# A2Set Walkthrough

Hello, this is Katie Wyman. I'm going to explain my little digger set partway through filming of my animated short film for A2 Media Studies. I'm filming from my iPhone, so let's hope that the quality is okay.
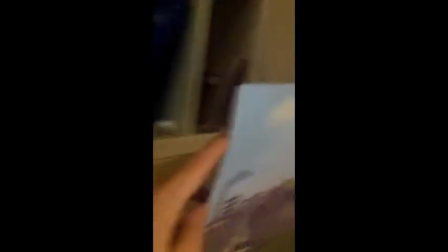[0:21]
Here is paper printed backgrounds, which I got in a model shop for train sets.
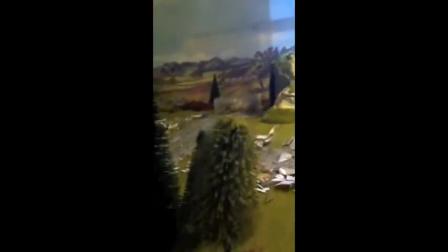[0:31]
Everything on the set is from a model shop, so it's all relatively good quality and at a good price. Shredded cardboard to make up the dirt which we see in the film. I won't touch it because it needs to stay in place.
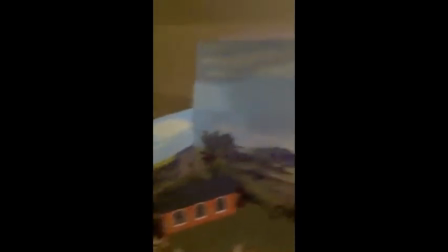[0:48]
Here is more of the same paper.
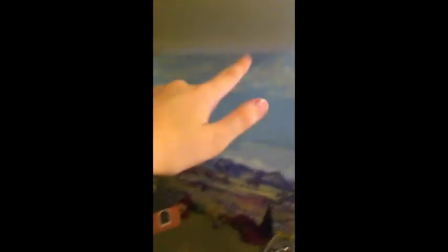[0:51]
I used 3 panels, one here, here, and above, and stuck them all together to create a nice background scene. And when I had ran out of background scene, I put white palettes,
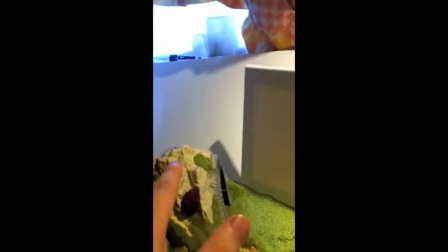[1:05]
white canvases, here, here, and here,
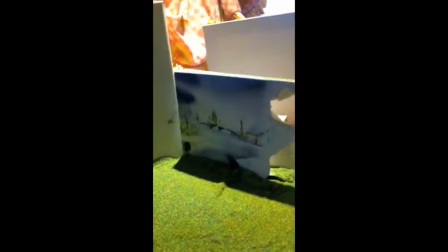[1:11]
and they fill up the background, and an old water color box which I ripped up, and it is the illustration on the cover of the watercolor box, so that when you do look in the background of the characters there is something rather than just white,
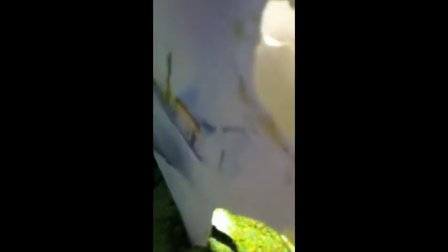[1:30]
so that you make sure that the background doesn't connect too awkwardly,
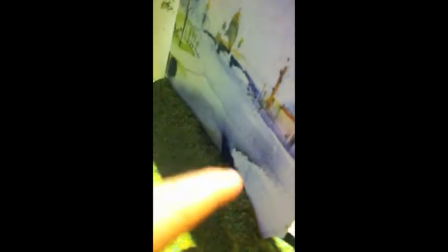[1:36]
so there isn't that sudden line corner.
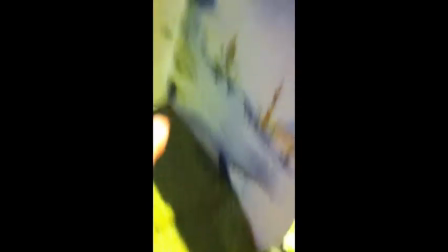[1:39]
I put fake grass and fluffed it all up at the edges so it goes around unevenly and looks a bit more natural.
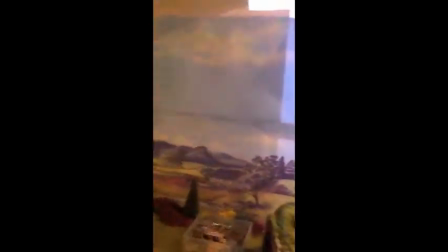[1:46]
Same for the back here.
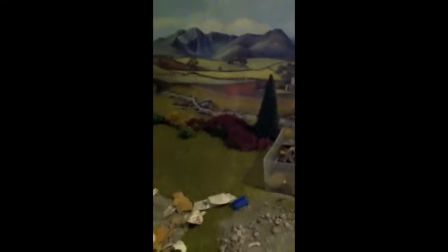[1:48]
I didn't want that sudden cut-off line, so we put little bushes in the side here, or actually coloured sponge.
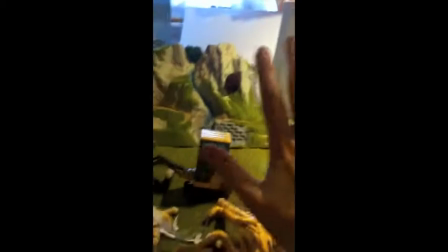[1:58]
Here are the figures, and as you can see they're relatively small. That's the size of my hand, compared to them, and I don't have very big hands.
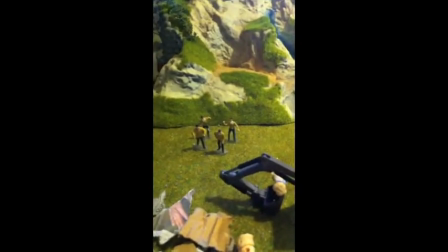[2:08]
And 4 little characters here, which yell at the little digger.
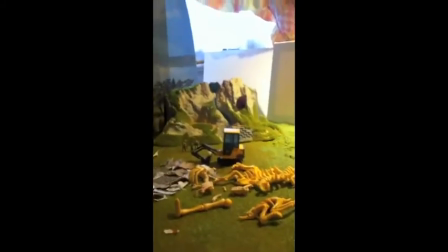[2:13]
Now, I actually have 5 characters, which I used to animate the 4 of them.
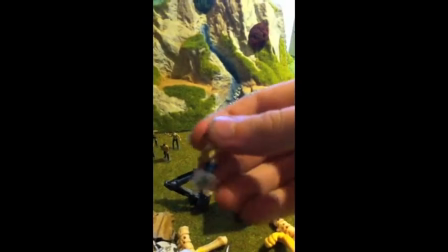[2:20]
Here's the 5th, and they were all painted the same color, although they all looked differently before.
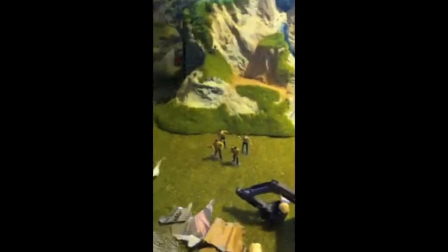[2:26]
They were painted in gouache,
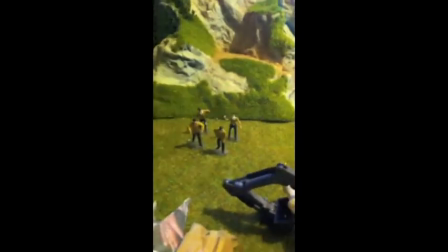[2:29]
which it would have been better to paint it in acrylic because I have to refresh the paint every now and then as it comes off.
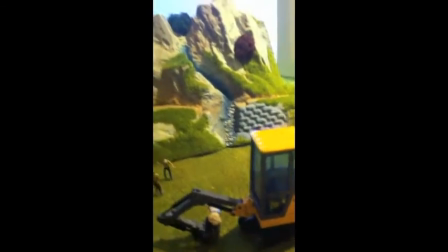[2:37]
I'm much smaller than the dig truck character. And all the others are down here
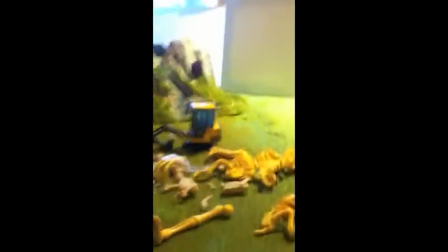[2:47]
because they've been filmed and I don't need to animate them anymore, but in case I do need some extra shots I have them still there.
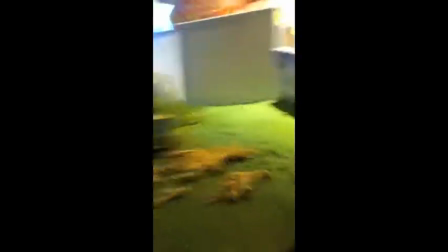[2:55]
His little bones, and oh, finally, something I haven't filmed yet, which just made today.
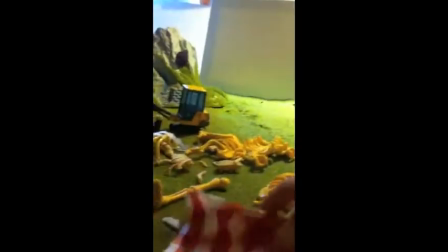[3:03]
He'll be putting the bones in a little bag, so
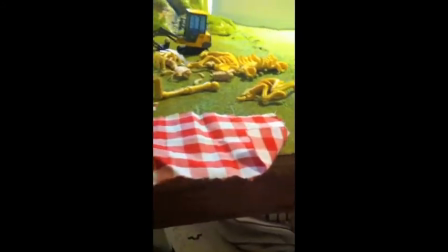[3:08]
I've cut out a square cloth which he'll put the bones into, which I can't move right now,
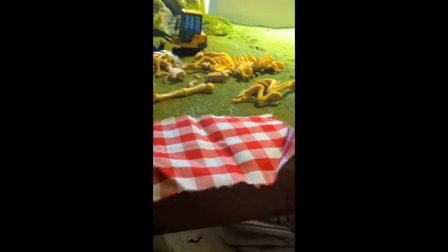[3:15]
and fold it up, but I won't be able to tie it properly so that he can carry it around,
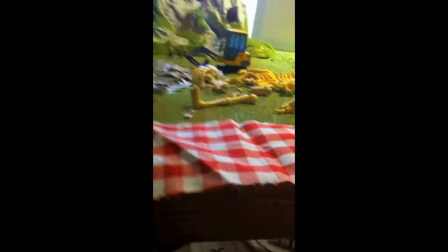[3:21]
the dig truck that is, in the animation.
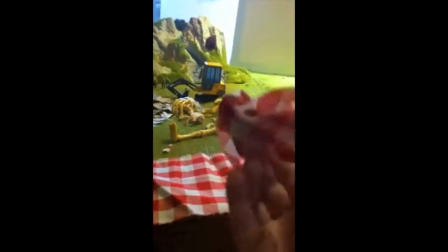[3:24]
So I made a second version with the same fabric, tied up into a bag, and it's actually sewn together. Let me untie it.
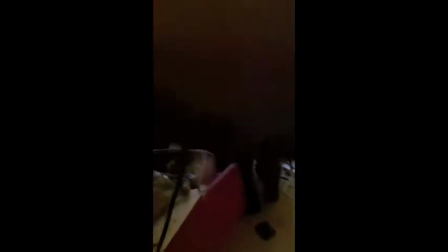[3:35]
It's sewn together so that it can't come apart normally and it won't fall apart while animating.
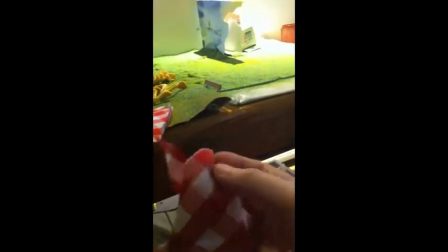[3:44]
And so it's stitched all along the edges,
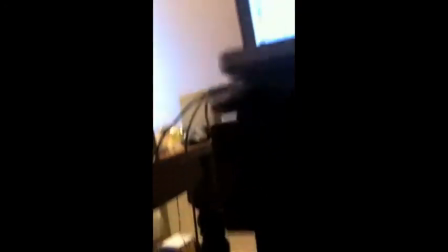[3:49]
and if you turn it inside out you can actually see the seams that I used to sew it together.
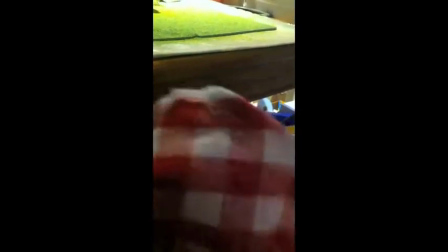[3:56]
There, which was done with a serger, and here for a more rounder edge, some hand stitched.
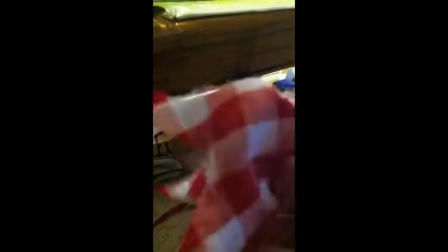[4:06]
I'm not sure how well you can see it.